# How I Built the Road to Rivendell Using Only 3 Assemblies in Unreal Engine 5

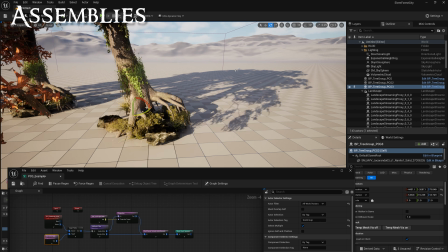[16:16]
You basically start with a level filled with meshes, and you bake that into PCG points,
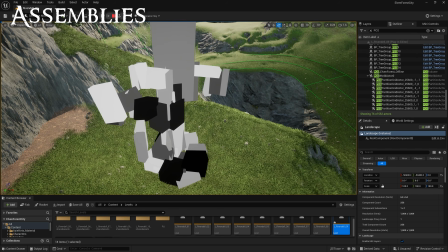[16:20]
and then that can be read as individual little PCG clumps in your world, and you can either place those randomly,
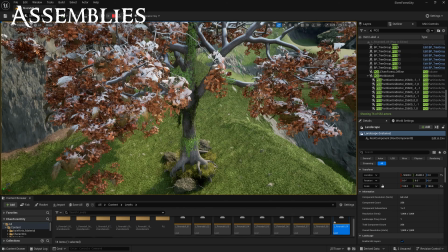[16:27]
or in my case, I wanted to hand place them because I wanted to have this mix of some parts of my level being hand placed and beautifully crafted,
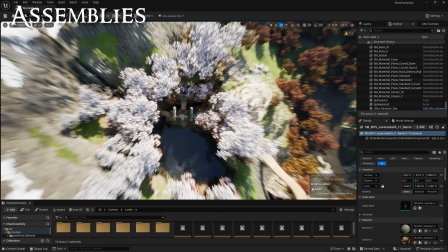[16:35]
and other parts to be procedurally generated, like the surrounding forest and a larger area.
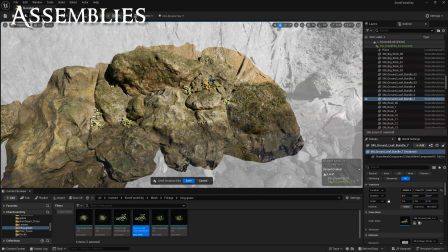[16:40]
So I wanted to kind of have the best of both worlds, but I did want to also still use the efficiency of PCG,
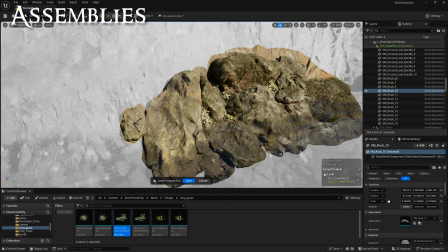[16:45]
the fact that it spawns all the meshes as hierarchical instance static meshes, and I wanted a lot of density,
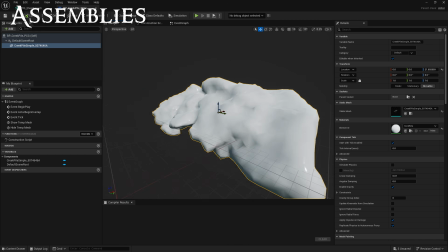[16:51]
so I elected to use a hybrid method where I created an empty blueprint with this that only contained the collision mesh for the assembly.
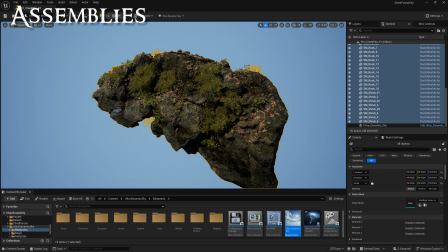[17:00]
And once I created that, I could go ahead and drag that blueprint into my world,
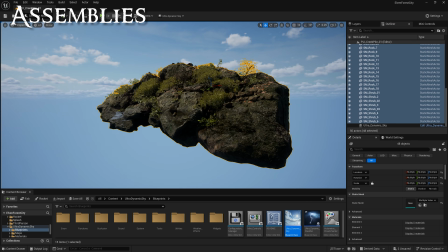[17:04]
and then my larger PCG graph would go ahead and pick up all the locations where I'd placed those blueprints,
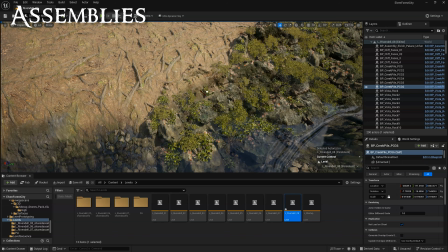[17:10]
and it would go ahead and spawn the assembly. And I didn't use a lot of assemblies for this environment.
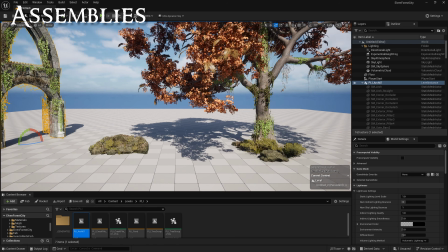[17:16]
I actually used only 3 assemblies for this whole level.
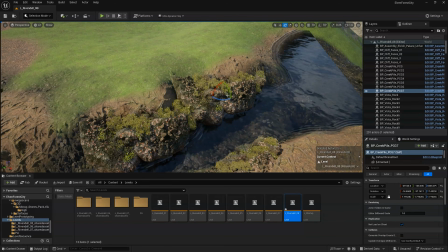[17:20]
That was this one rock assembly here that I used along the riverbed, and basically kind of all the edges of things.
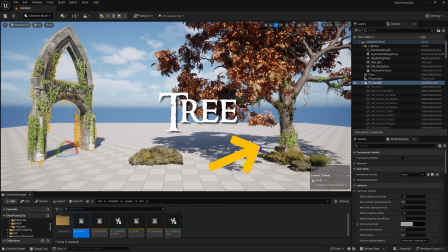[17:28]
And then I have this second assembly that's basically a tree with a bunch of plants around it, with also vines hanging off of the tree.
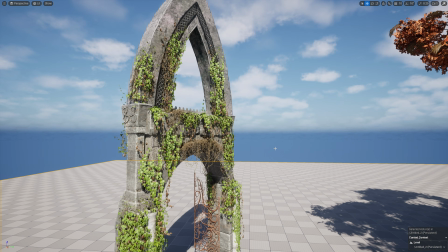[17:34]
I added additional meshes and things into that. And the third assembly was these arches, and I just spent a lot of time making a single beautiful arch,
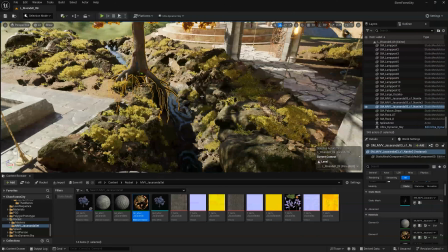[17:42]
and then I just used some of the randomization that comes with PCG to spawn random assortments of things on them.
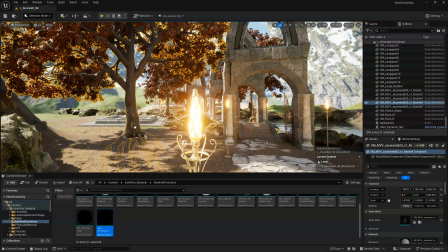[17:49]
The cool thing about using just one assembly is that I can fill out an area very quickly,
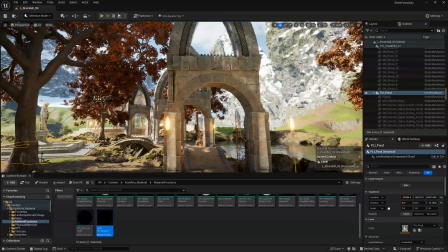[17:54]
and I can still in my PCG graph add some randomization to each assembly that I put down.
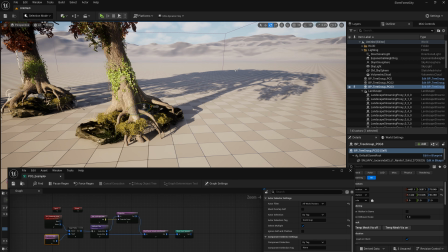[18:00]
In the case of the tree assembly, I could have the grass and rocks project down onto the landscape wherever I place that assembly,
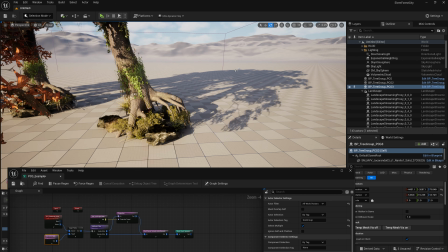[18:07]
so that they're never sticking up even if I angle the tree or whatever.
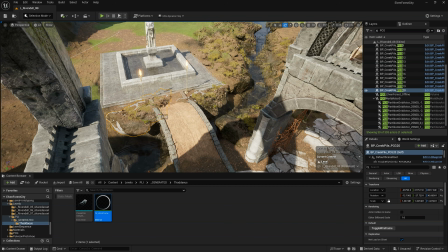[18:10]
And for the rocks, I could spawn a random assortment of grass or plants so they never quite look the same. It really gives you a lot of randomization flexibility. But those of you who have used PCG before, the only issue is that we want to spawn as many PCG meshes as we can without collision.
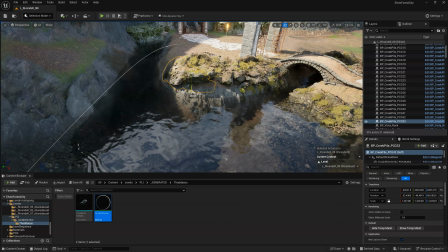[18:28]
So I elected to spawn my assemblies without collision, and those empty blueprints I placed down,
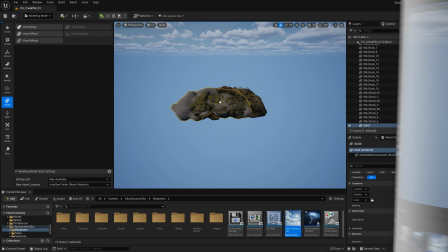[18:33]
I actually put a simplified collision mesh into a single mesh that was basically a voxel wrap mesh of the entire PCG assembly.
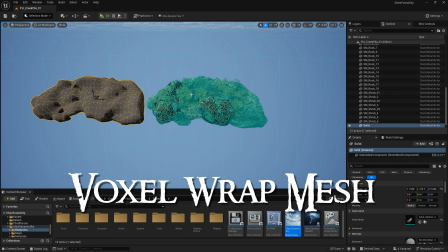[18:42]
So it's one single mesh, it's very efficient. And so I was able to put that into each dummy blueprint that I placed into my world.
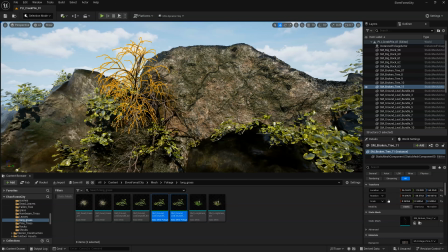[18:48]
And this also gave me a little bit of flexibility when I was positioning things,
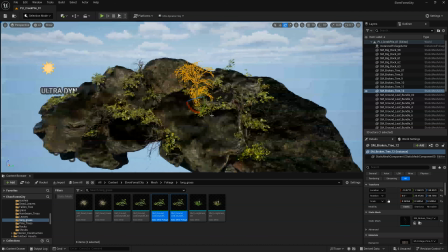[18:52]
because your PCG graph will update and spawn things only after you finished moving your objects.
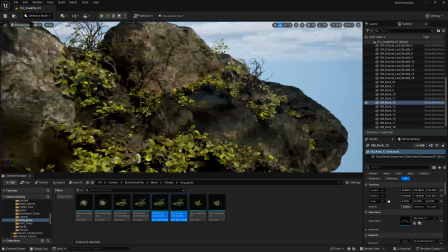[18:58]
And so this let me have a visual for where I was placing these assemblies, and then as soon as I stopped moving it, the assemblies would snap in. I could get the best of both worlds, a creatively hand-placed sequence of assemblies, but they were all spawning through a single PCG graph, and therefore very efficient and dense.
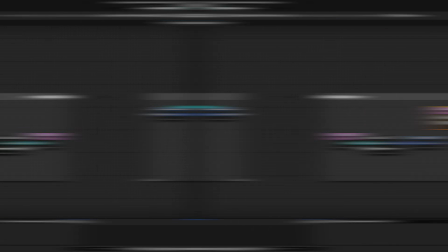[19:15]
Once I blocked out most of my world with these hand-placed assemblies, then I just built a simple PCG graph for spawning the trees,
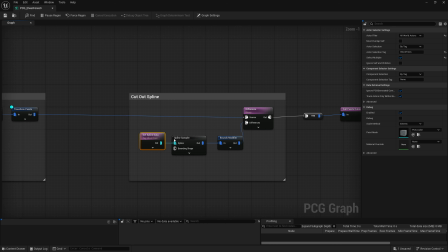[19:22]
and I used a spline to cut out the area that I had been working on with a difference node,
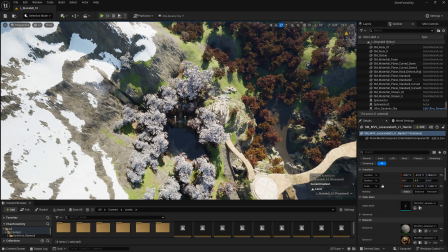[19:27]
so that I had my kind of crafted area, and then I had my procedurally generated area.
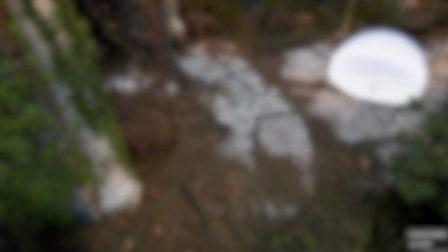[19:32]
Next, I went in with actually hand painted foliage. This is the process of just taking some meshes and dragging it into your foliage painter, creating foliage assets for those.
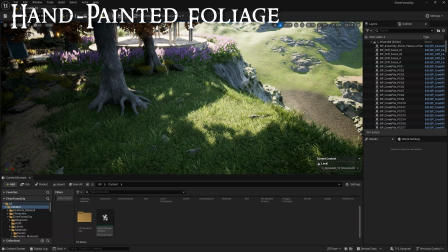[19:46]
And this is how I added in additional vines and grass and small piles of rocks and leaves. This is where the environment really started to feel old and weathered. But I think a really good tip here is to really try to be intentional. Whenever you put the brush stroke down, there should be a reason that that brush stroke is there.
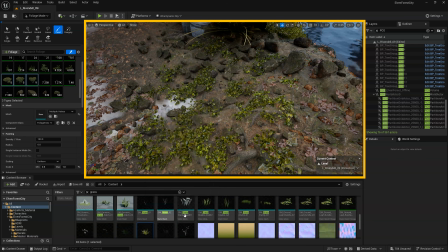[20:05]
Think about how the leaves, for example, are falling from the tree, and so they would probably show up in an area near the tree.